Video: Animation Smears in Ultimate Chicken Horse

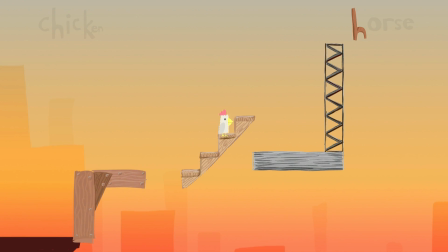0s
This is the first version of Ultimate Chicken Horse from almost 8 months ago. I wanted to show you this to show you when the animation started.
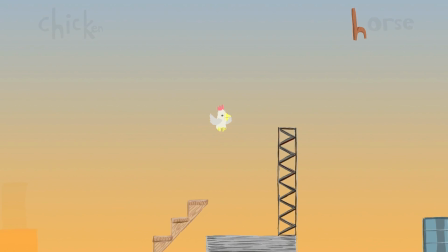6s
This was after a 1-weekend game jam, and all we had were a few main poses of animation.
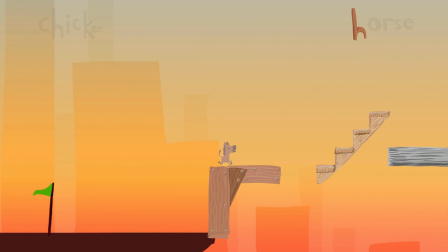12s
The goal of the game is to get to the flag at the end of the level that you and your competitors take turns adding pieces to, trying to make it hard but not impossible.
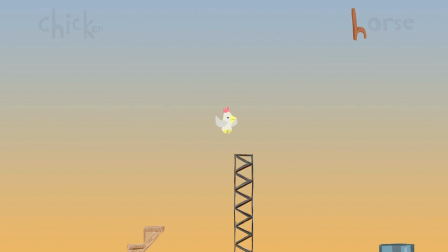19s
Look at that animation, look at the characters. They kind of just pop around. It works, but it's kind of lame.
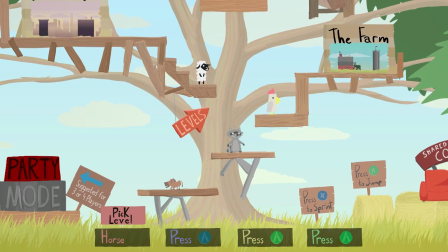25s
Let's fast forward 8 months and you can see where it is at now. This is the game in its current state, Ultimate Chicken Horse.
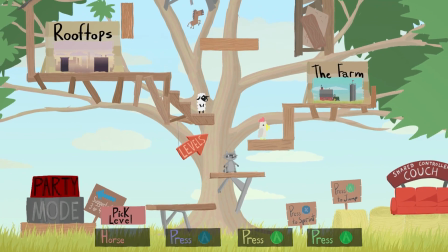32s
This is the lobby area. You can pick your characters, jump around, and get a feel for the controls before you actually get in a level.
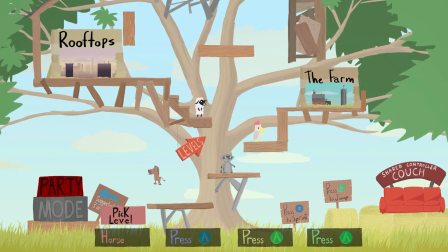39s
Hopefully, you can see how much character animation has been added and fine-tuned.
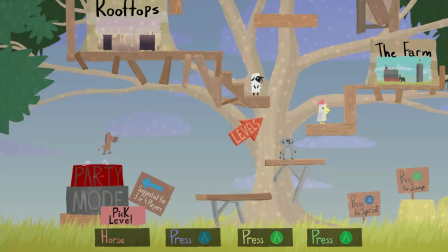43s
There are actually lots of frames and key poses that originated from the original game jam,
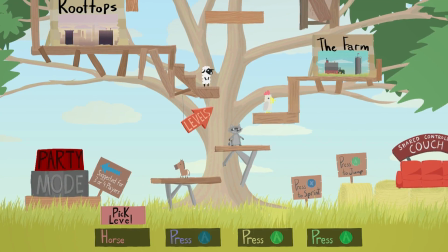49s
but there's tons of transitions between those original pieces that make all the difference. There's a nice transition as you turn back and forth. If I slow down the speed of the game to half speed, you can see the weird smear animation frames that make the effect work.
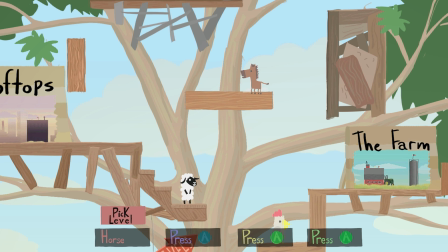62s
When you jump onto the wall, you get a quick flip transition that feels really good. In real time, it's so fast you barely see it, but in slow motion it's super obvious that there's a big smear to get onto the wall. Once you're dedicated to adding all these transitions, you have to take into account all the different variants.
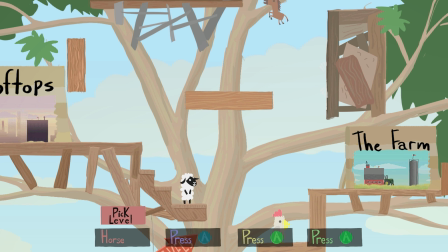78s
Like right now, there are 2 transitions when you jump from a wall, depending on the direction you want to be facing when you leave the wall.
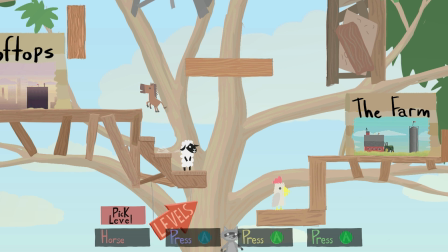85s
This adds more work and more code, but once it's in, it feels so much better. I think I'm actually missing a flip transition when you're jumping in the air. There's no transition animation from one side to the other. Let's go draw it now. So this is the sped up version of the animation process.
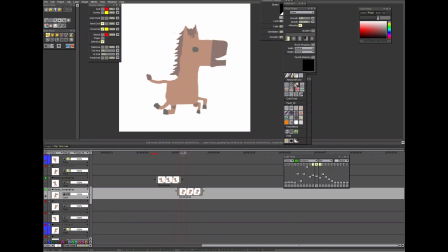104s
It took about 12 minutes to animate the transition frames that I was needing. So I'm using a program called TV Paint.
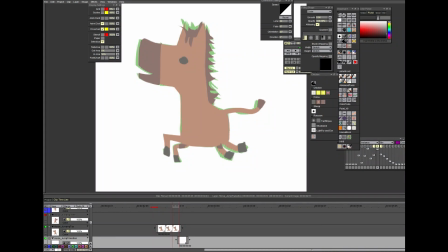111s
It's great for 2D animation. I like it because it's fast and it has all sorts of customization features and tools.
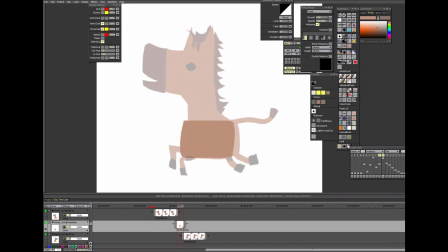119s
So I have the scene set up using onion skins so that I can see the frame before and frame after. First step is to block out the body, and then I put in the mouth, transitioning from one side to the other.
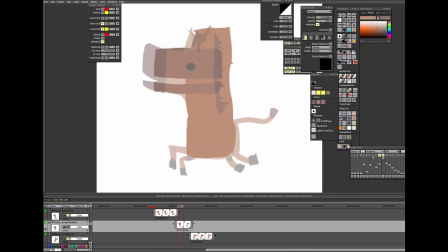132s
I'm just imagining how the motion would go. For this one I do a funny thing with the mouth where it's just an empty space so that the color from the background will show through. I think it gives it a funny look.
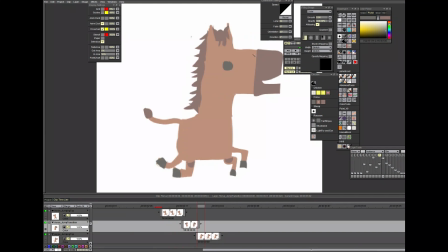143s
So I draw in the mane and then the eyeballs, just always imagining where they could go and just trying to give a bit of an impression of them. They don't have to be accurate. So I go through at the tail, add a little bit of color on the tail, and next come the legs and the feet.
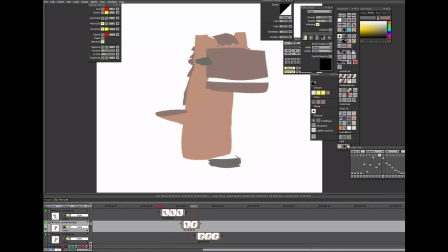159s
This stuff is pretty much just all almost random lines and colors. It's not really a scientific process, I just add things in.
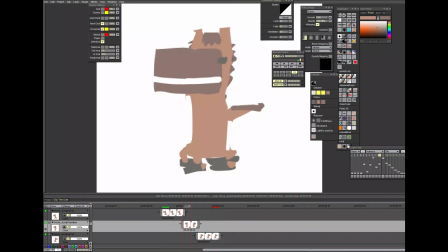170s
Trimmed up the body, made it a little bit thinner so that it feels a bit more like he's rotating.
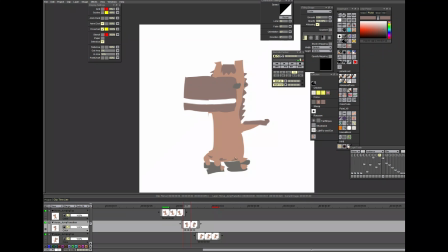175s
Added more mane, a little bit of shadow, a little texture on the tail so that it feels like it's in motion more. I'm just swinging it back and forth to see if it works, and that's all it took.
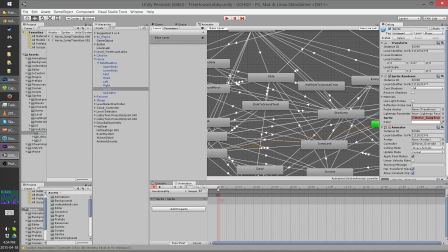186s
To get the animation into Unity, I imported it as a sprite, got it to the right size,
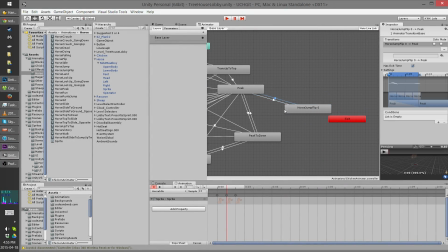192s
so I made a new animation that's just the 2 frames of transition.
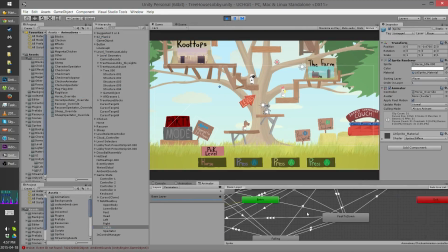196s
It took quite a while to do this, just because Unity is quite a complicated thing.
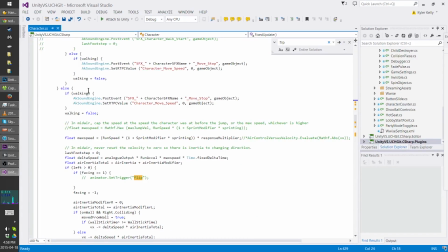201s
So next I had to set some animation triggers in the code so that when he's jumping, the animator would flip.
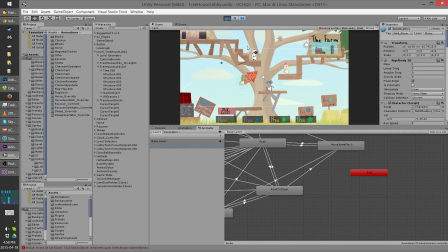210s
That's what those 2 pieces of code were. And then it was lots of tweaking and messing with the animator in Unity.
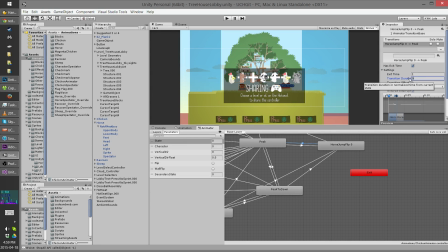217s
The animator is sort of like a flowchart in Unity that shows which animations will play and when and how they're all connected.
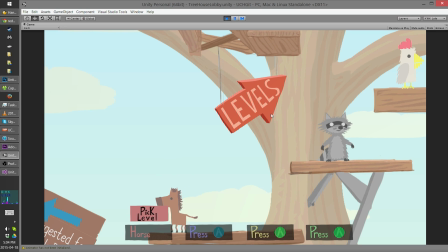223s
So I did get the transition animation to work. You can see now when he jumps, if I flip him back and forth, there's a nice transition that goes between the 2 sides, and it feels way better.
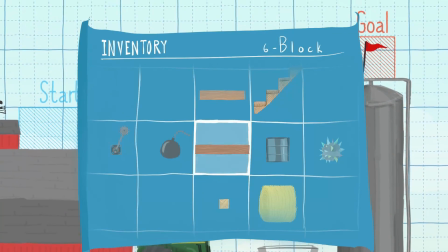233s
I'll have to do that for all the characters. The last thing I wanted to do was to go to a level and play around a bit with the raccoon and chicken, just to show how they work.
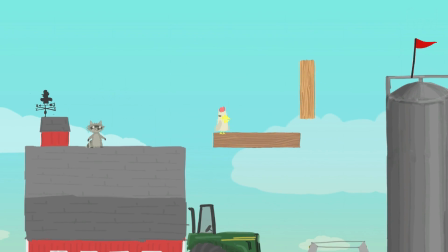243s
So, chicken. Look at that little twist animation. Go to super slow-mo.
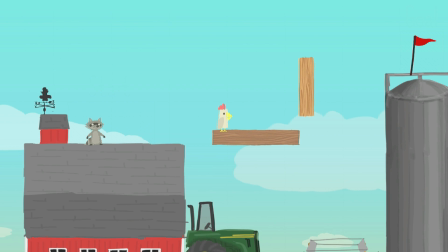250s
2 smear frames to get from one side to the other, but it looks way better when it's there.
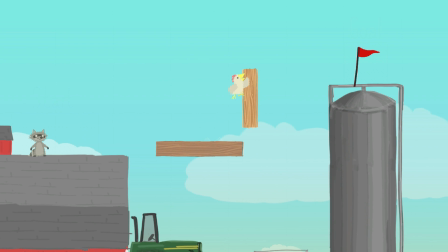258s
Jumps on the wall. Gets a quick smear. Go even slower so we can see that. Whoop.
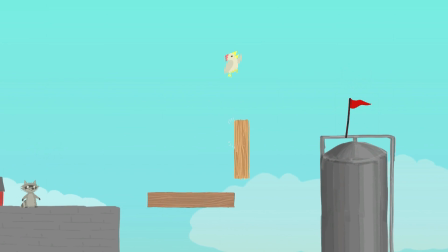273s
In real time, it's almost invisible to the naked eye, but your brain feels it, and your brain is goo, and that is what we want to influence.
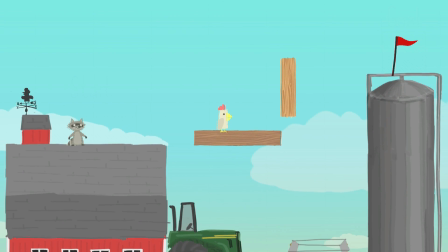282s
Another big thing I did was when you're going up and down, there's lots of different states of jump.
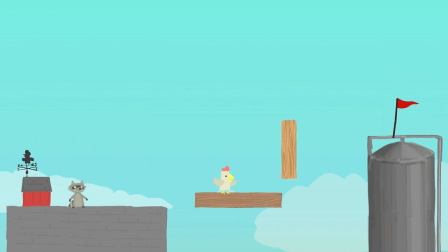289s
So there's going up, peak, going down, and there's transitions between all those different states.
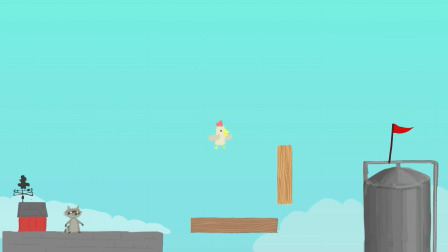295s
I've seen some ways of implementing it that are a little different than what I did,
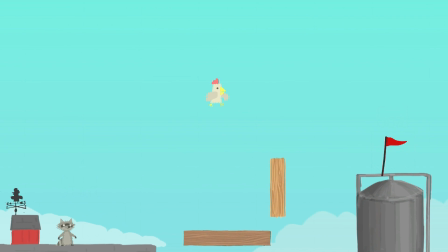298s
which is sort of just a linear transition between different states, but it seems to work pretty well for what we're doing.
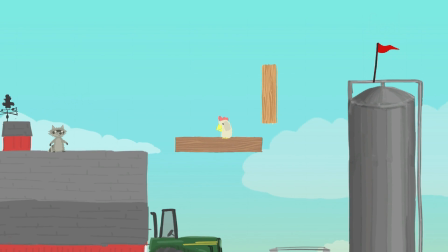306s
And we have a duck, no smears on that, it's just animation.
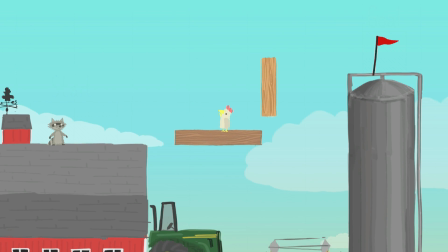311s
They feel pretty, the look up and look down for the chicken feel a little stiff,
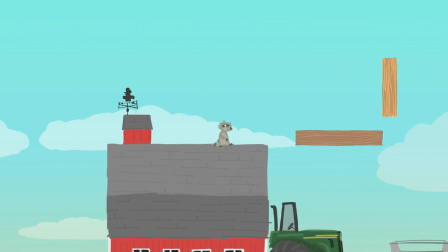317s
and that's because they have no smears. If we look at the raccoon, his look up and down, well, especially his down, is very fast,
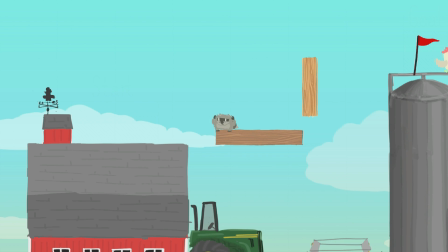326s
and people comment on it that he feels faster than the other characters because he really has some good smears going on. Like, this was a funny one that I added recently.
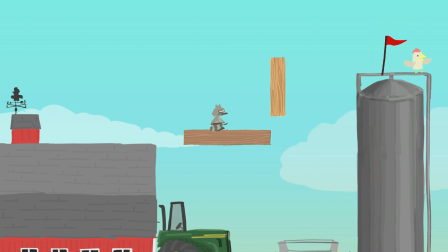336s
When he just twists, there's just so much smear, it looks kind of ridiculous in slow motion. It's like, what happens? Oh god. When we go at full speed, it just feels snappy.
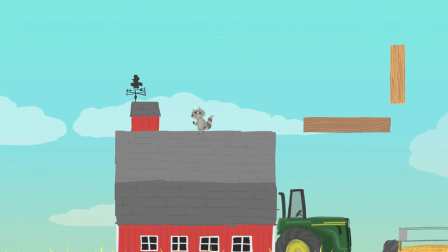346s
I might want to redo that drawing because it's a little too weird. It might be distracting and call attention to itself.
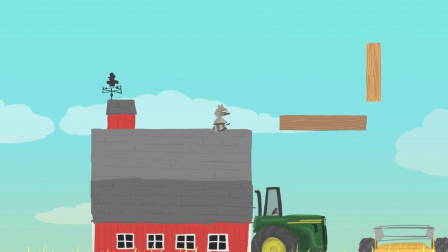352s
But overall, it still gives you a nice feel. And then you go back and forth, you get this weird little tornado of movement,
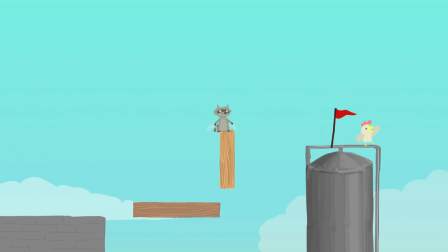359s
which just looks way better than not having that there and doing that same rock back and forth.
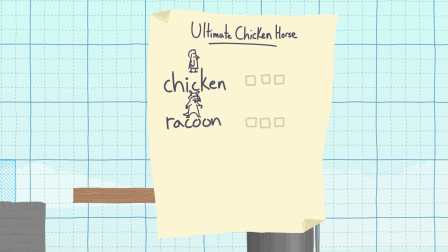366s
Let's put some crazy stuff in the level, just for fun. We'll do a little something crazy.
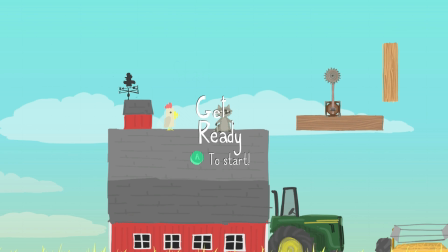372s
A little saw blade there. Never hurt anybody except maybe raccoon. The death animations need lots and lots of work. They're not particularly well animated yet.
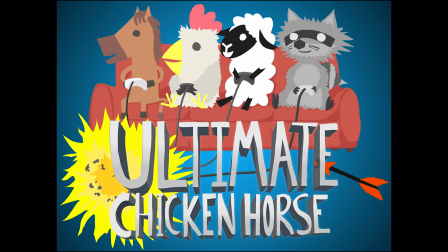386s
So if that game looked interesting to you and if you want to try it out, we have a demo at kickstarter.ultimatechickenhorse.com. Thanks.